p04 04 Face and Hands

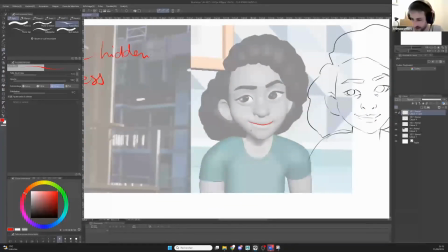49:25 That means like this shape, like a U, I think I talked about it already, but it's a dangerous one.
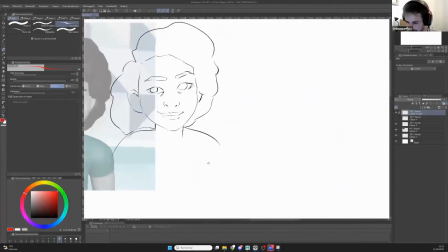49:31 You wanna use it very carefully. So on your stuff here, what I'm starting to do is like
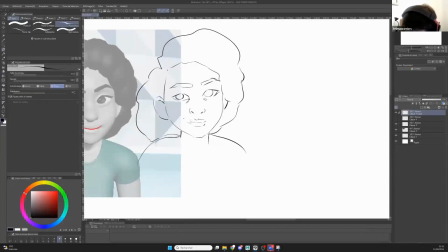49:40 changing a bit this one here and going low, a bit more flat, and see what happens. Is she still smiling? Yes, she is.
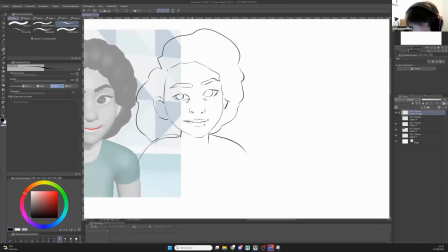49:54 I want her to smile more, to be more expressive and hide more her emotion. I'm gonna go stretching this stuff a bit. Maybe it's too much here, but here, if I start stretching, I'm gonna get this expression here.
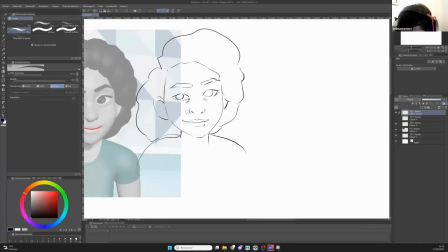50:12 Maybe not with your rig, but if you can have a little volume here, you're gonna get. And already here, compared to the one I had over there,
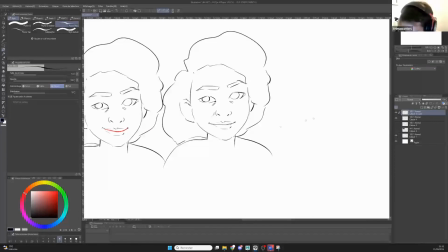50:25 already here I have something a bit different, a bit more interesting. What about the eyebrows? If I want to show a tiny bit of pain behind all this, I'm gonna go touch this stuff over there and bring a bit of this.
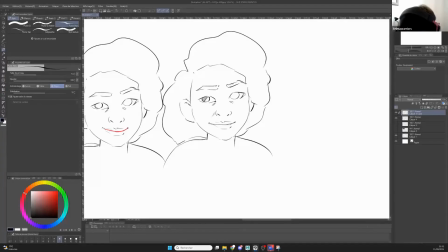50:45 Again, could be hard with your rig. That's why I'm doing it in 2D. But the sometimes the job of the animator just to find a way to get what you want with the tool you have. So you get this stuff here.
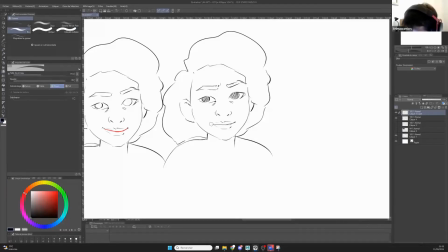51:05 And already here I have something a bit more tight, a bit more subtle. And if I can want to push it, I can push it a bit and see where I get. Okay?
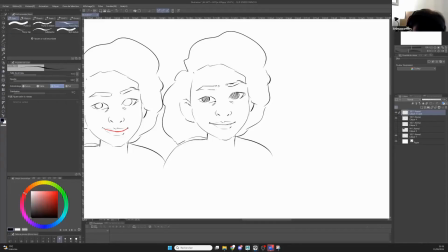51:21 And here is how you get a bit more realistic and complex shapes and emotions. It's sometimes by just penning down what we used to do in cartoon,
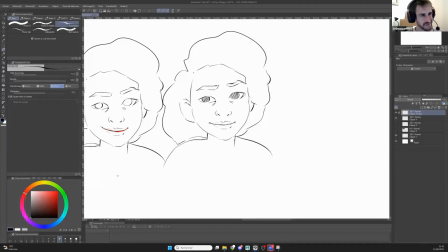51:42 a lot of shapes like this, very design and stuff. And here we get back to something more solid, more anatomically correct,
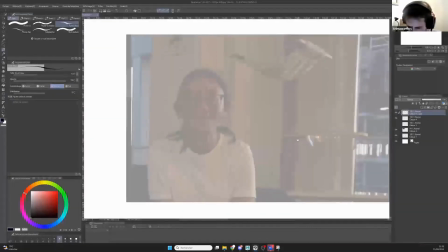51:52 like closer to what we get here.
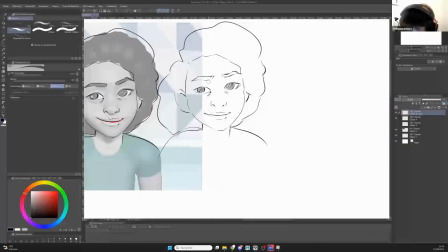51:58 But we still want to know which features are used for what. So here I want to have a little bit of pain. I'm gonna use this stuff here.
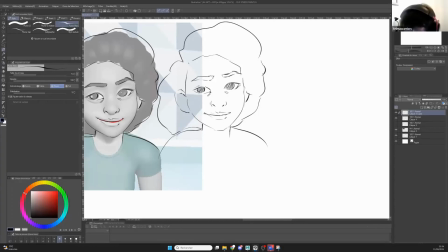52:10 Okay, I'm gonna push a bit this. So if I had like another rig, probably I would put a bit of this, but here it seems, oh, you have a bit of eyelid, so you can get the eyelid, but I think the eyelids were just right. And
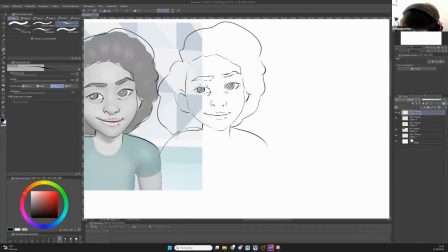52:31 maybe you wanna get this stuff here, and you can keep pushing until it looks too obvious, and then you stop.
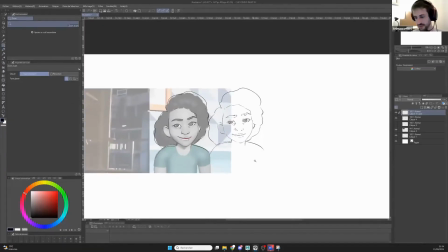52:47 Okay, you get the idea.
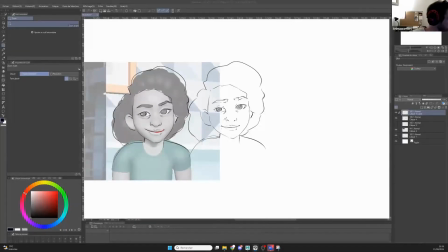52:53 Cool. I didn't see the chat coming on, so great to have a recording before the weekend. Yes, I'm gonna ask Juan for the recording. I am not in charge of this at all, so I hope it's working.
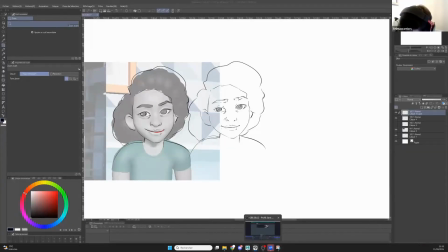53:11 Cool. Let's go back to your shot and maybe go to the next one.
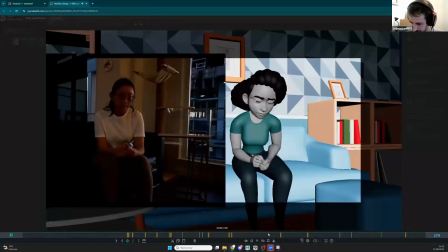53:19 Something I don't think I'm good enough to be, and very nice hands.
Nice pose in general. Keep going.